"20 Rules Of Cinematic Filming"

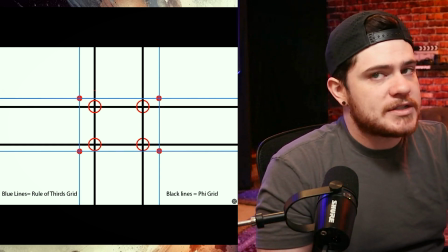733s
There has to be a reason that you want to give someone so little lead room,
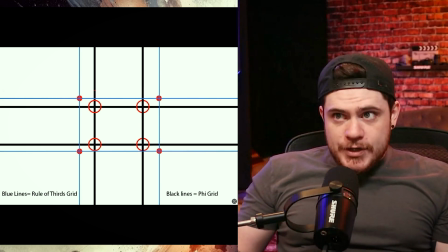738s
or if they have headroom, if you're giving them like this much headroom unnecessarily, right?
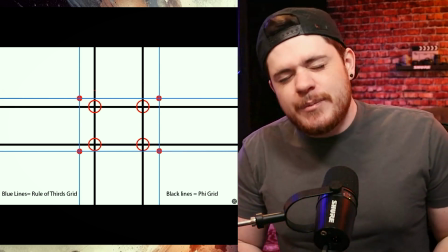744s
You just want to avoid very basic mistakes like that.
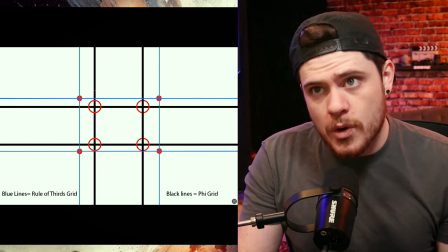749s
And you can accomplish that with the rule of thirds or the golden ratio. The next rule is motivated lighting.
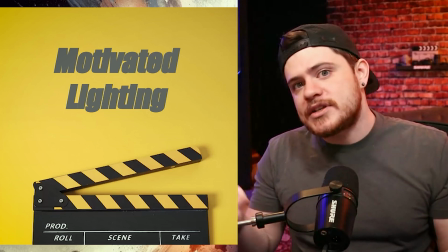755s
This is very important. This is kind of what separates the men from the boys a little bit.
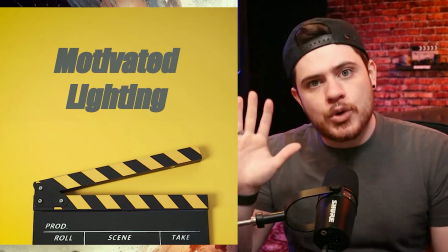760s
In your image, or at least in your scene, in one of your shots, if you're doing a narrative film, if you're doing documentary film or dramatized,
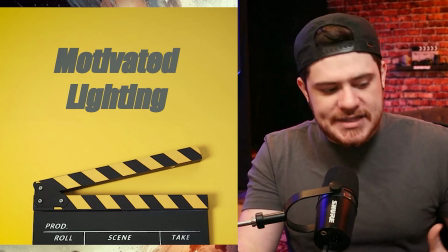768s
really anything, it's really valuable to at some point show where the light source is coming from.
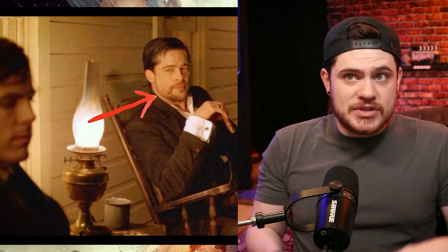775s
In this image, you can see that although they use lights to cast light into the image,
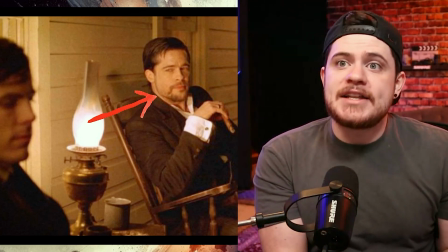782s
in the story, in your shot, it is showing where the light is coming from.
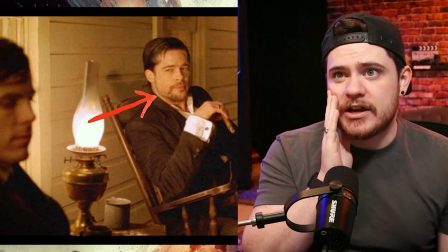787s
So all of the light that's being placed on the character's face is coming from this lamp.
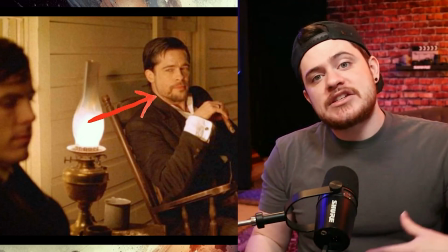793s
It might actually not be, but at least for our image, it appears that it is.
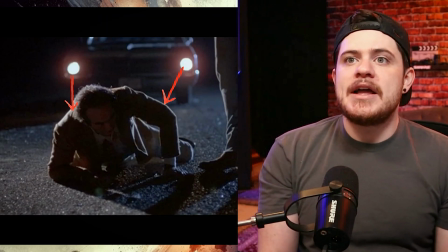798s
This is what is called motivating lighting. Here's another example. It's at night, and you have this really nice backlight
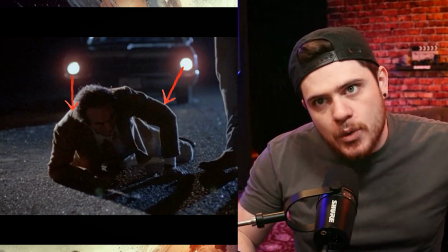806s
of image to kind of show the silhouette and the movements of this character that's on the ground.
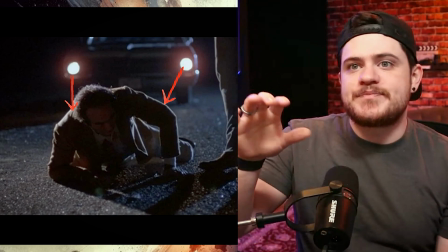810s
So in this shot, it is saying essentially that the car
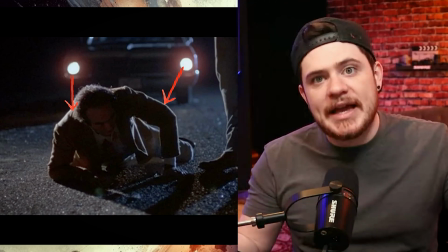816s
headlights are the motivated light that is showing the character.
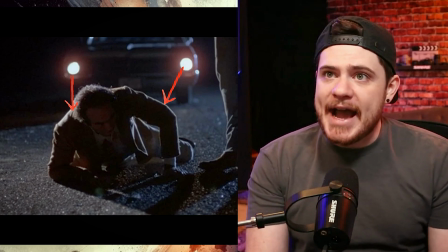821s
It might actually not be. In fact, most of the times it's not actually the lights in the image that is motivating the light on the character.
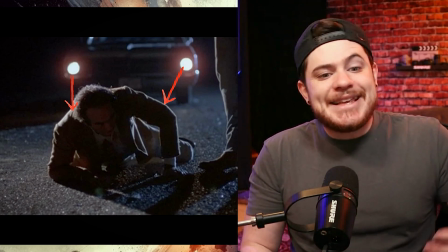829s
But what you do is you set up your lights in order to seem as if the light in the image is motivating the light on your characters.
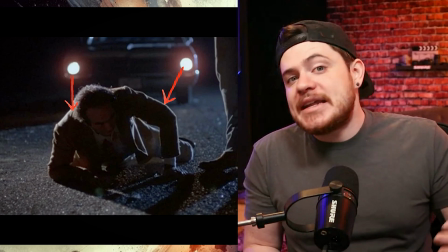838s
You don't have to do this for every shot, but it is beneficial to include it if you can.
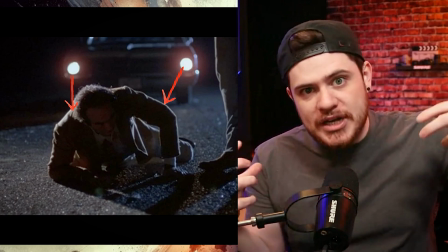843s
And if at some point in your scene, if you're putting a scene together, that you establish where the light source is,
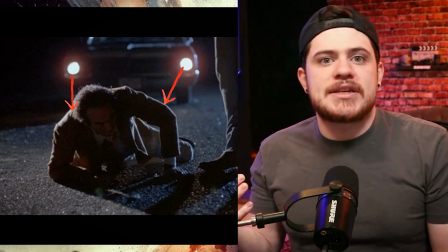849s
so that the audience subconsciously kind of falls into belief saying like, oh,
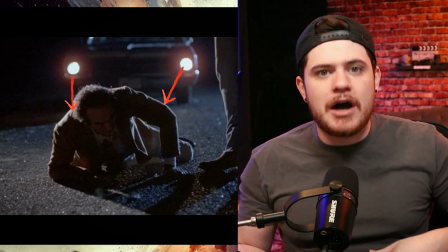855s
this lighting feels natural to me. There's not something that feels off about it because I know where the light source is coming from.
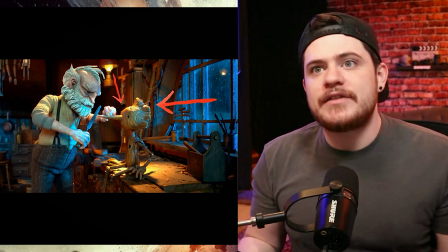862s
Here's another example of two kind of light sources that's being casted on the characters.
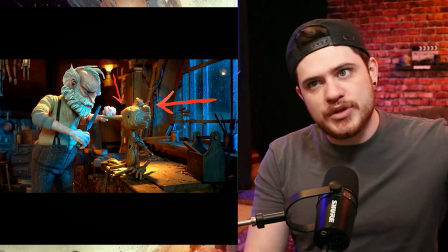866s
You have that cold blue light coming in through the window,
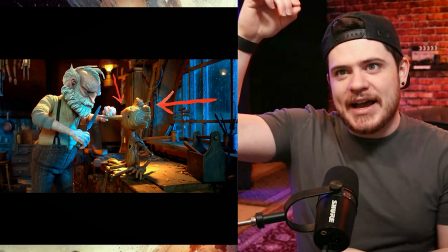869s
and you also have that warm tungsten kind of lantern light being casted into the table.
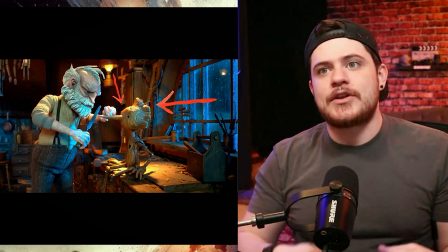876s
And so there's this blending in this image of both cold and warm light, which makes a very interesting interesting look.
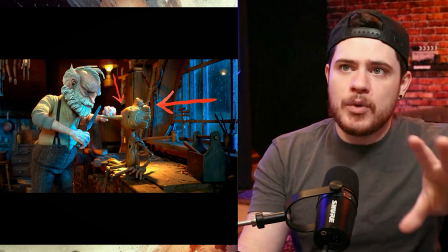883s
But this is framed in such a way that we know where the light sources are coming from.
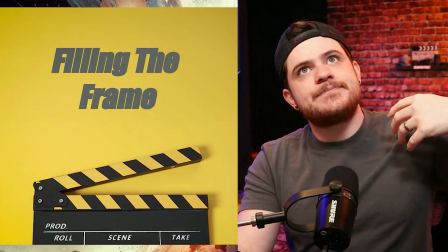888s
The next rule is filling the frame. This can kind of be debated because what does it really mean to fill the frame?
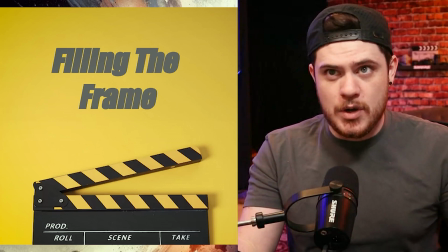897s
I mean, you're going to take a picture or you're going to take video of something. So how do you fill the frame?
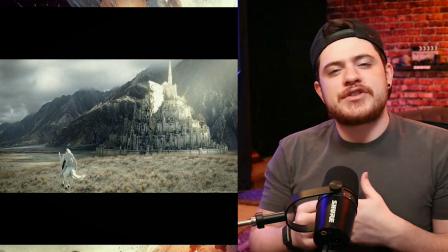903s
Well, I took an example of wide shots because if you're talking about close-up shots, it can get a little simple.
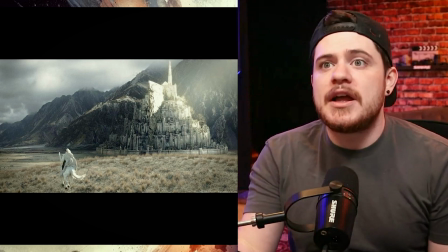909s
Like, okay, you just fill the frame with the character and the background and whatever. But with comes to wide shots, one of the biggest, at least to me,
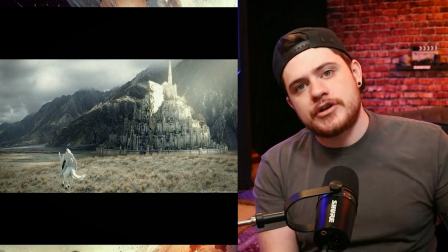916s
one of the biggest areas of failure to fill the frame is too much empty sky
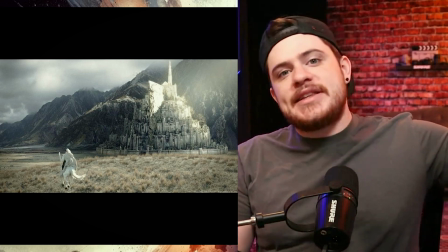922s
or just like filming a wall that is completely bare and just one color and has no texture to it.
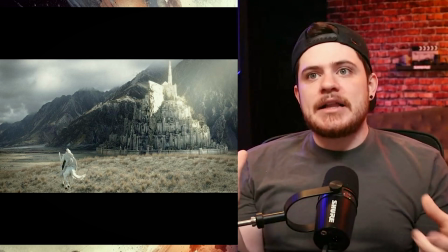927s
Basically, you want your image to appear as if it's telling a story, to appear as if it's adding value to your story, right?
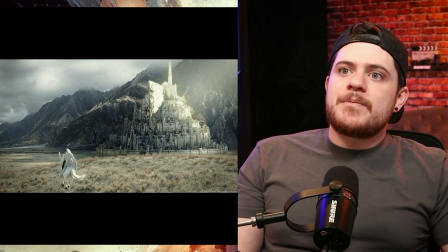936s
And so if you look here from Lord of the Rings, you see Minas Tirith in the background.
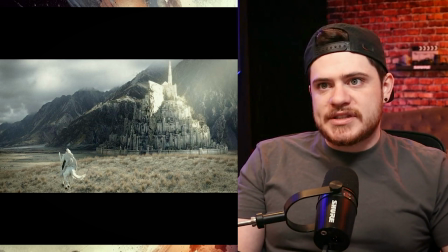942s
You also see Gandalf riding on the horse towards the city. You see the hill. You see the mountains in the background.
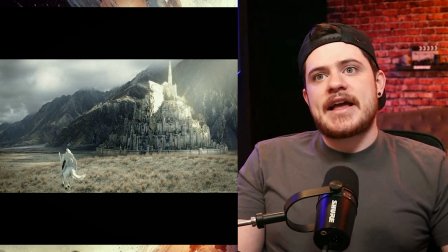947s
You also see the sky is very cloudy and that it appears as if a storm or something is coming through.
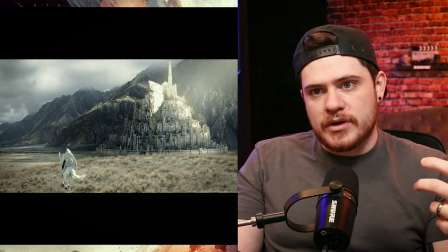954s
And really, it's, the forces of Mordor that's leaking over into Gondor.
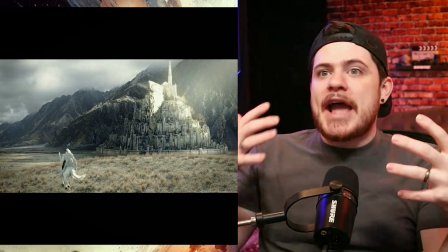960s
And so when you see this, everything in the image is adding value.
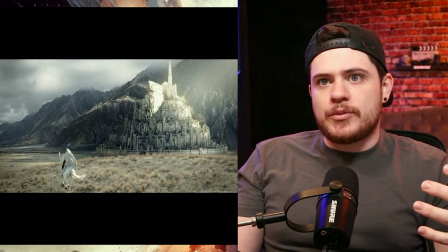964s
You even see the river off to the side a little bit that we know is important for the story later on.
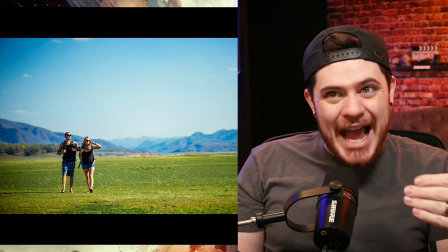971s
Contrasted with this, where the majority of this image, or at least half, is nothing, there's nothing going on in the sky.
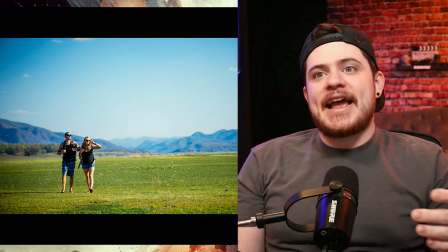979s
It is just kind of a color, and it's framed up in such a way that to be on the third,
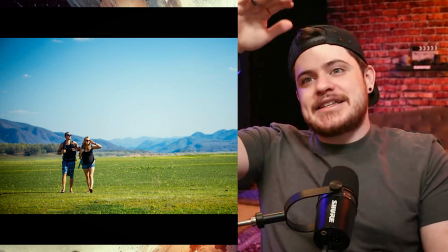986s
but it's showing so much of the sky, and it adds nothing to a story here.
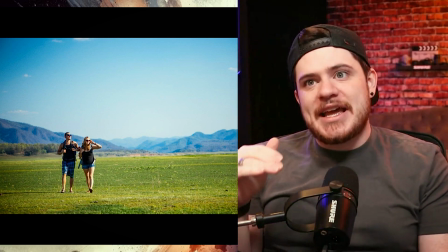992s
Like, only part of your image is telling the story of what's going on here.
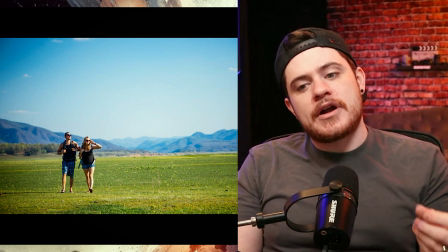998s
And so this is an example of not filling the frame. Make sure that there's something interesting or valuable to the story,
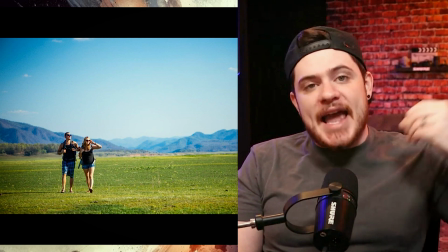1006s
or at least just texture or light or
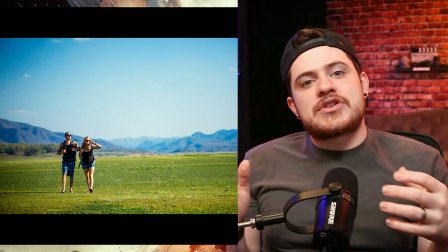1010s
something that is going to fill your frame so that your frame is interesting to look at and not boring.
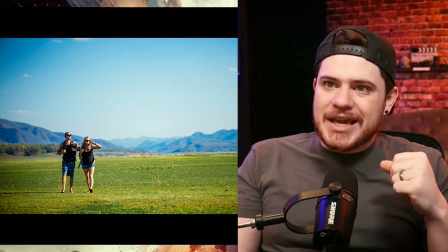1015s
So make sure you fill the frame with valuable content. Small lights versus large lights.
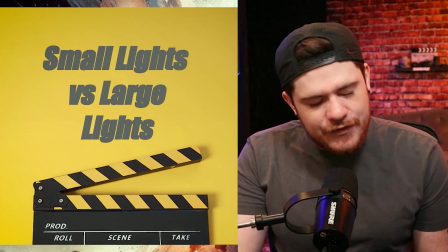1022s
This is something that's very difficult to understand if you're a beginner,
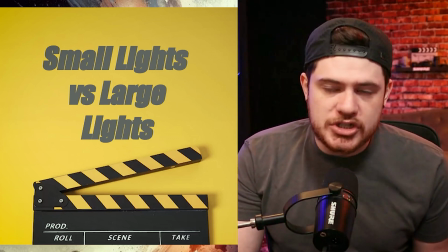1027s
but it becomes very clear when you start actually putting it into practice.
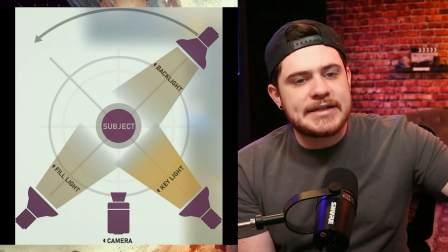1031s
So for most people that are experienced in lighting a scene, they probably understand the basic of a 3-point lighting system.
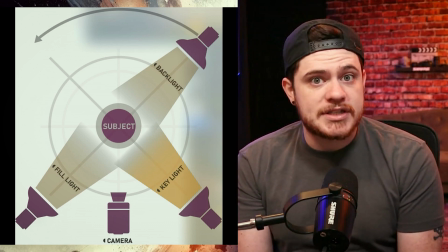1037s
You have the key light, the fill light, the backlight. Sometimes the fill light is not a light at all. Sometimes it's just a bounce card or a white sheet, right?
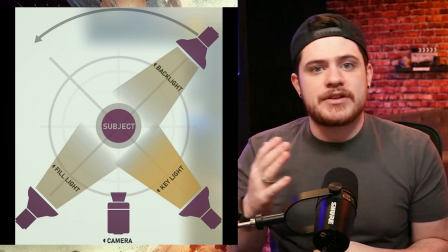1046s
To bounce some of the key light back onto the other side of the character's face or the subject's face.
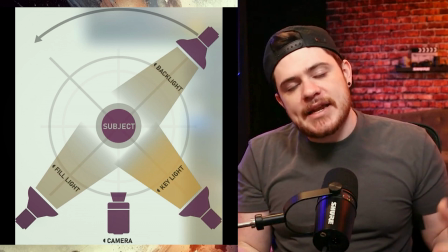1051s
But this principle, the key light, is always the brightest and most important light when it comes to setting a scene, because that is the source.
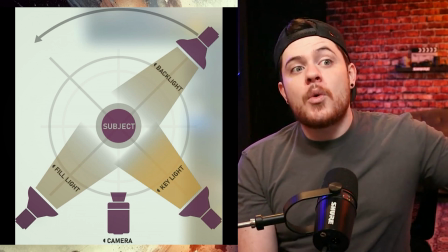1060s
If you go back to motivated lighting, well, what are you supposed to be motivating in your image?
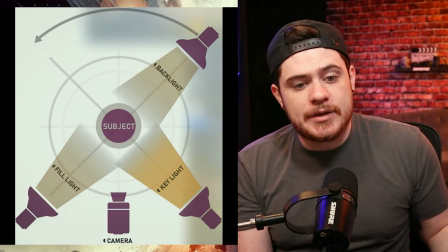1066s
You're supposed to be motivating primarily the key light.
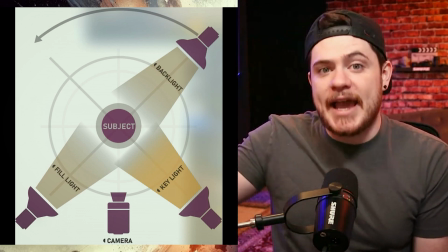1068s
If you're using a key light to illuminate a character in a scene or a person in your shot,
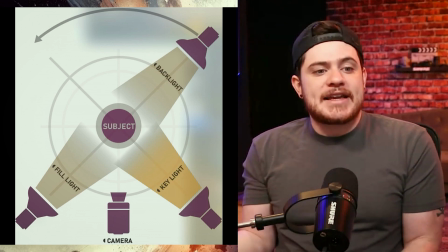1075s
you want to make sure that that key light is the primary source of light.
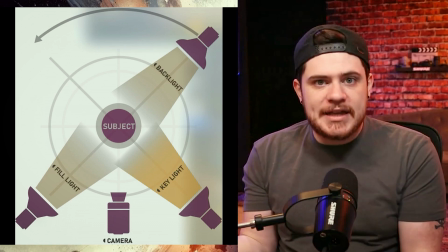1080s
So if you're telling a story, you want to motivate where that key light is coming from, even if it is artificial.
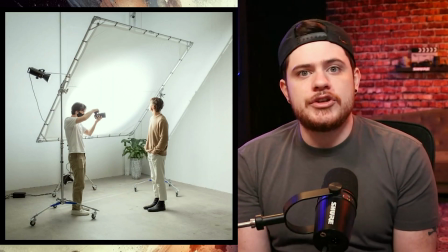1086s
But when it comes to Hollywood, a lot of times Hollywood will use large lights, and it doesn't necessarily mean the light is big.
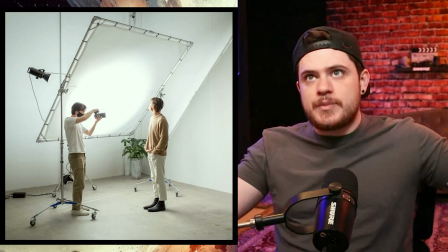1094s
They do use big RE lights,
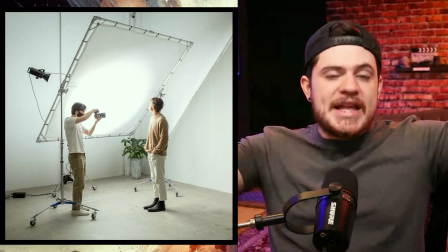1095s
but it also means they want to make sure that the plane in which light is being casted is not just a small light, but rather a very large canvas, something that's called a scrim.
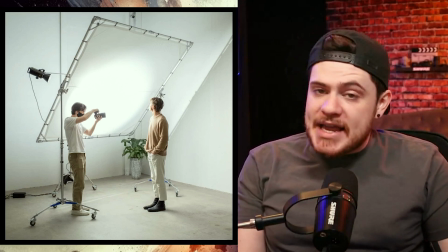1108s
So how they do that is they take a light and they shoot it onto the scrim,
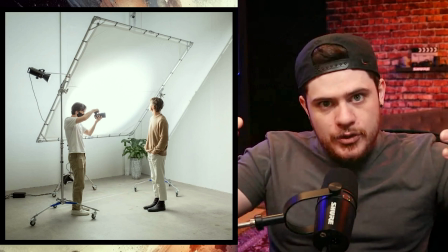1113s
and the scrim will reflect light through it and cast it into your image.
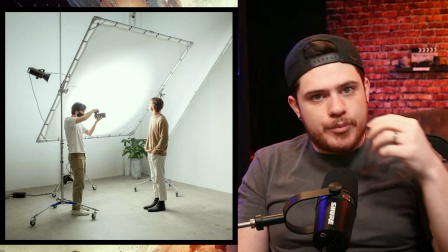1118s
Why do they do this? Why don't they just set up a small little light that's very bright, because lights are so bright these days, and just throw it at the image?
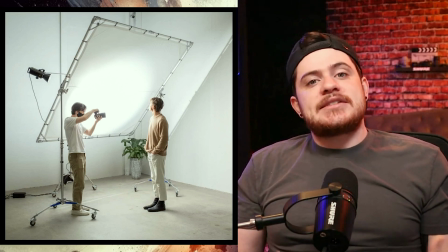1125s
Well, you get a different result.
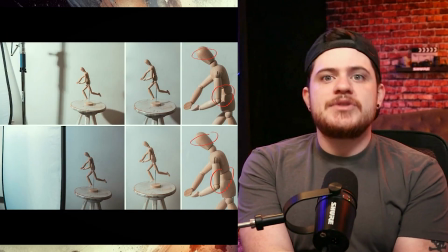1127s
Here's an example that I found of someone doing a test between using a scrim or just using a light without diffusion,
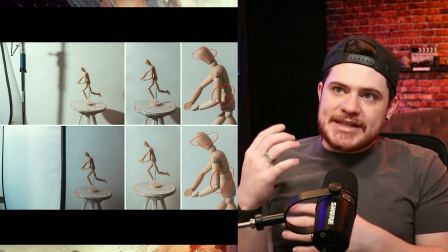1136s
basically, without large diffusion. And what you can see in the top image is without diffusion.
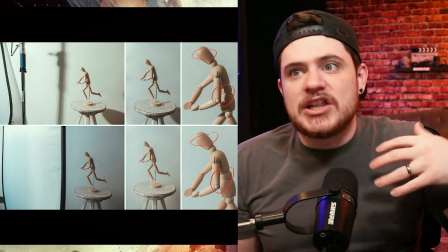1142s
So as you can see, it creates a lot of very harsh shadows.
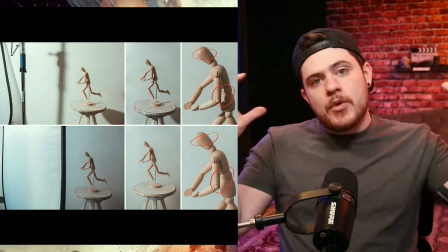1147s
The smaller the light, the less diffused it is, the more shadows it creates, very harsh shadows, very hard lines.
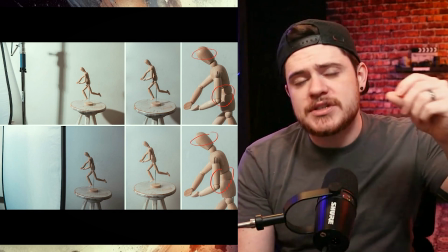1156s
And it could become very harsh. It could be used, like it's a style that you can use for your story,
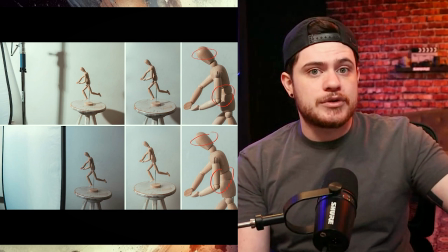1161s
but it's not naturally the most comfortable to look at and not naturally the most flattering.
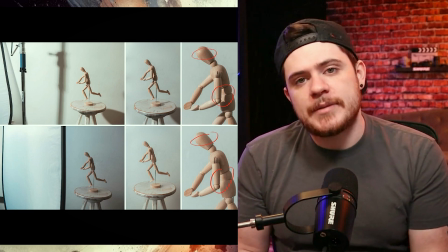1166s
So you want to make sure it's used appropriately. So a lot of times Hollywood just opts for doing this very large diffused light.
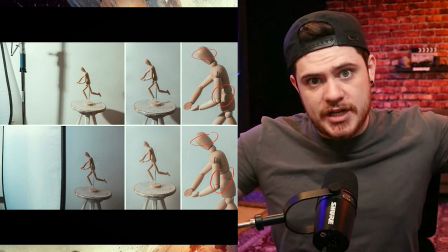1174s
The larger the light diffusion, so a scrim or a very large,
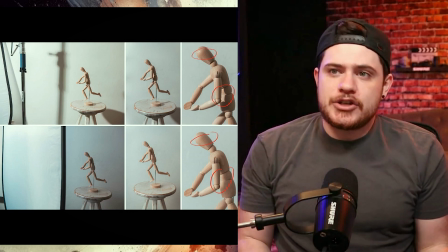1180s
soft box that's put on your light can create this very soft roll into the contrast,
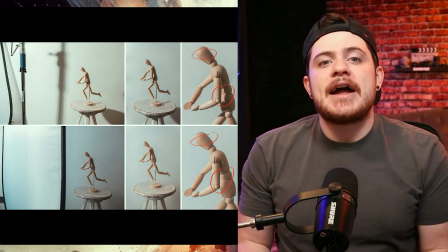1188s
roll into the shadows. And so that's very valuable for you to do.
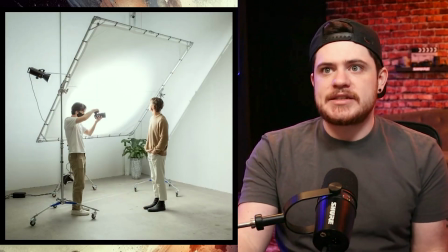1192s
If you want to use a scrim and set up, a whole system like this, Hollywood does it for almost every scene they film.
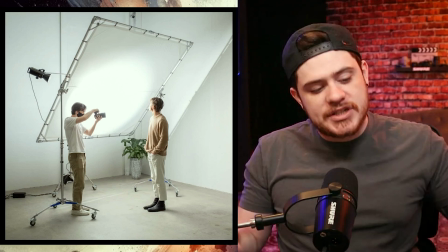1200s
And so it's a very valuable tool. If you don't have all of that, you could just get a very large softbox and put that on your key light to get the desired
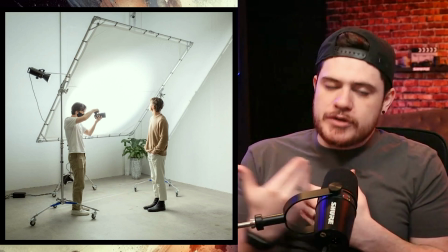1208s
outcome and to not have those extremely harsh cutting shadows.